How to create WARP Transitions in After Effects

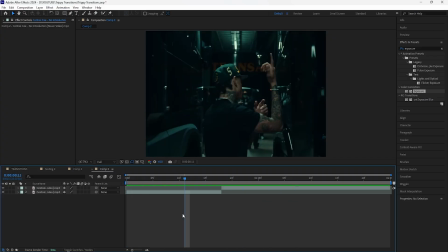Moving on to the second transition, I'll be using the same exact clips as we did for the first transition. So let's create a new adjustment layer and make this one the same length as the second clip.
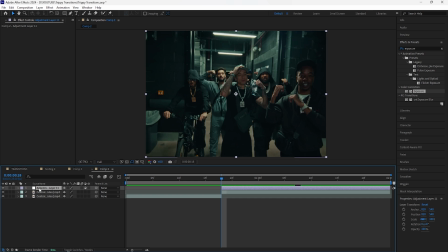For this one, we're only going to be using one effect. I'm going to add a turbulent displace. If you open up the displacement settings, we have a few different options. We have the bulge as well as the twist and all the other ones. For this transition, I'm going to go for the bulge. In order to animate this effect, we're going to be keyframing the amount, size, as well as the evolution.
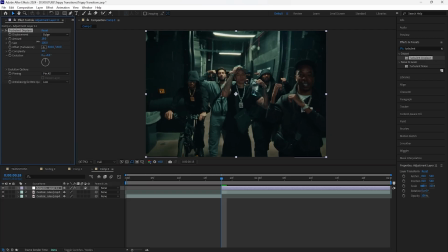So I'm going to decrease the amount at 20 because I don't want it to be too distorted. And then I'm going to increase the size to around like, I would say 300. Keyframe the amount, size, as well as the evolution at the start. Go forward 14 frames.
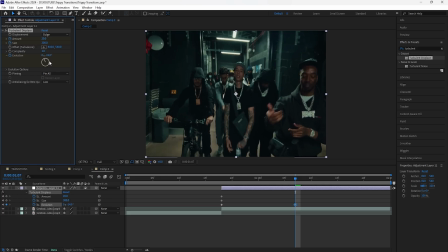Keyframing the evolution creates that movement for this effect. So I want this to be pretty intense. I'm going to keyframe the evolution at 2 full cycles, and then just keyframe the amount back to 0, keyframe the size at 0, or the lowest is actually 2, so keyframe that at 2. Easy ease all these keyframes.
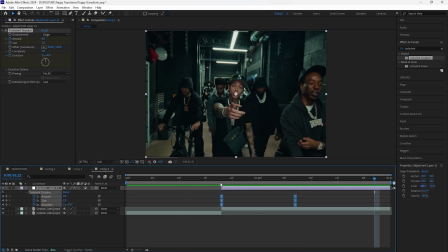This is what we have so far. So it creates that bounce effect for the second clip. The next thing we're going to do is create a flash effect. This one's going to look a little different compared to the first one.
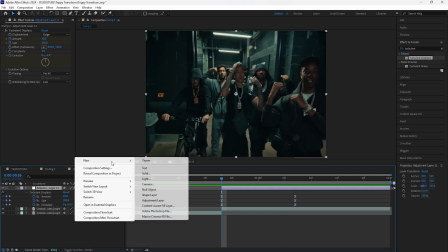We're going to be using a white solid layer. So create a new solid. Make sure the color is white.
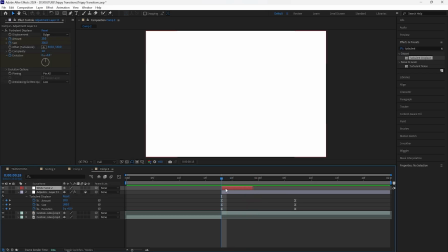Cut this layer so that 6 frames. We're going to be keyframing the opacity. So keyframe that at 100% at the start.
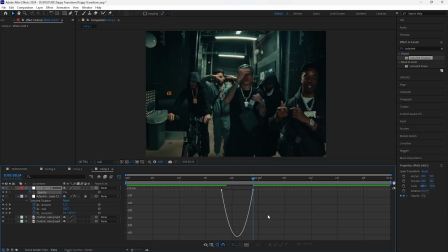Go to the end, keyframe that to 0. Easy ease the keyframes. Go into the graph editor and I'm going to bring the influence on the right side to 100%.
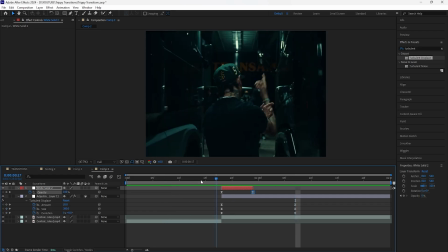So it creates that really cool flash effect. Make it look a little more realistic.
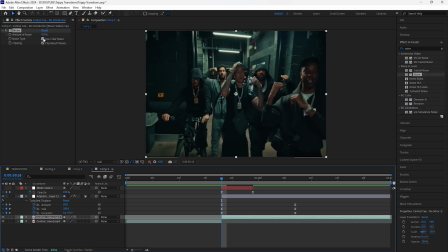I'm going to add a noise to the second clip. Turn off the solid layer for now. Increase the amount of noise to around like 70%.
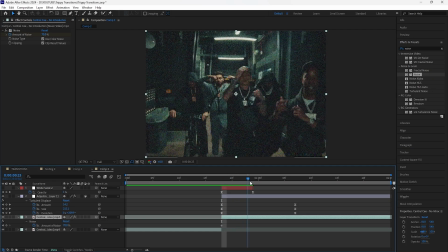Keyframe that at the start. Go forward 6 frames. Keyframe that back to 0. Easy the keyframes. And I'm going to create the same exact graph as we did for the white solid layer. Turn the solid layer back on.
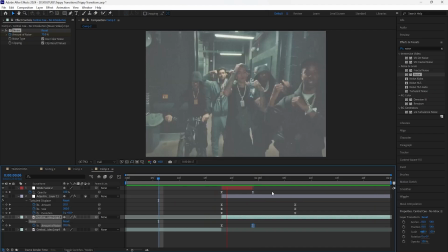You can't really notice a noise effect when we play this, but I feel like that makes the camera flash effect look a little more realistic.
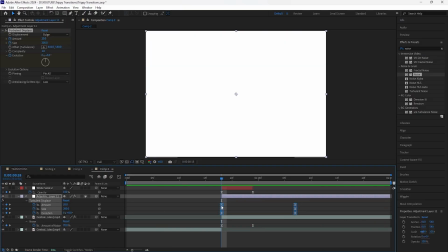I'm actually going to grab these keyframes and just drag it back 1 frame.
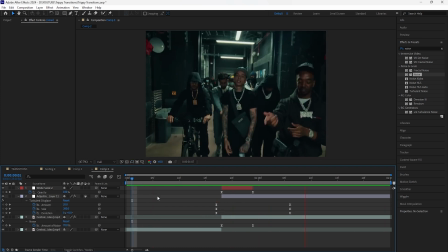The final thing we're going to do is add a shake in order to add more energy to this transition.
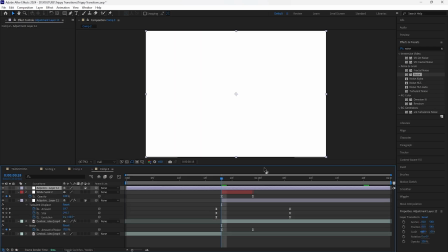Create a new adjustment layer, and I'm going to be adding a shake from my motion energy effects pack.
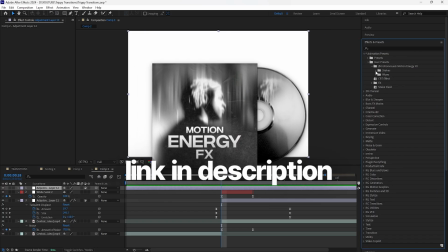So here in the user presets, I'm going to open up my motion energy effects pack, open up the shakes, and I have all the frames listed.
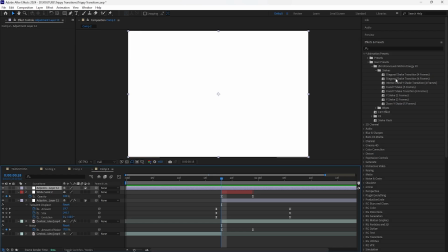So for this one, I'll be adding the diagonal shake transition. And it's 6 frames long. So I'm going to cut this adjustment layer and make it 6 frames. Because it is a transition, make sure to bring that between the two clips.
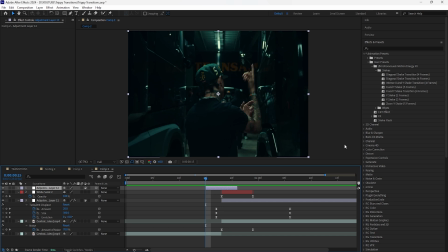And then go to the beginning of the adjustment layer. Drag the transition on. It's not a 1920 by 1080 composition. So if you go to the tile center, right click, click reset.
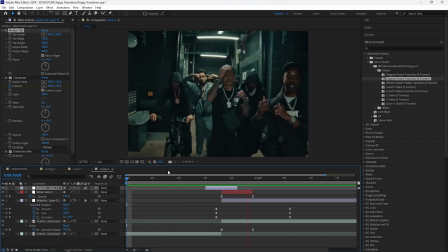It changes it back to the original composition of the video. So by adding that shake effect, it just adds more energy.
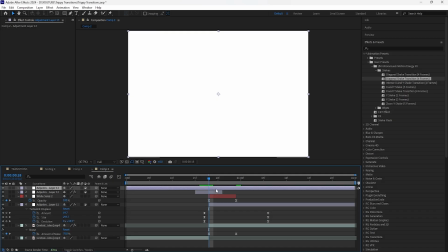I'll show you guys one more shake. Create a new adjustment layer. I want this one to be a little more intense, so I'm going to add this one. Cut the adjustment layer so that it's 4 frames long. Change the tile center.
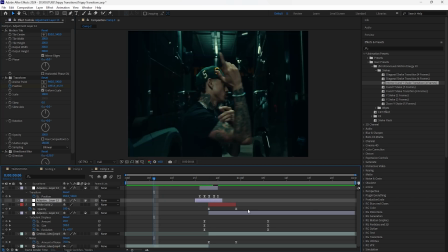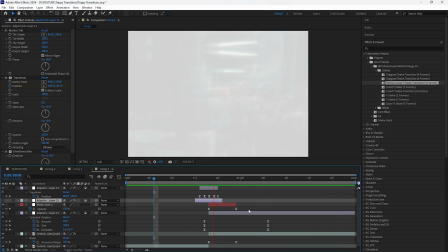But that is the final look for the second transition. If you guys are interested in my motion energy effects pack, I'll have a link down in the description.
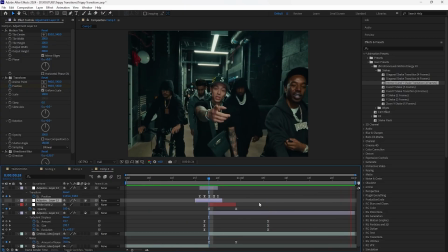That's all I have for this video. Thank you for watching. I'll see you guys in the next video.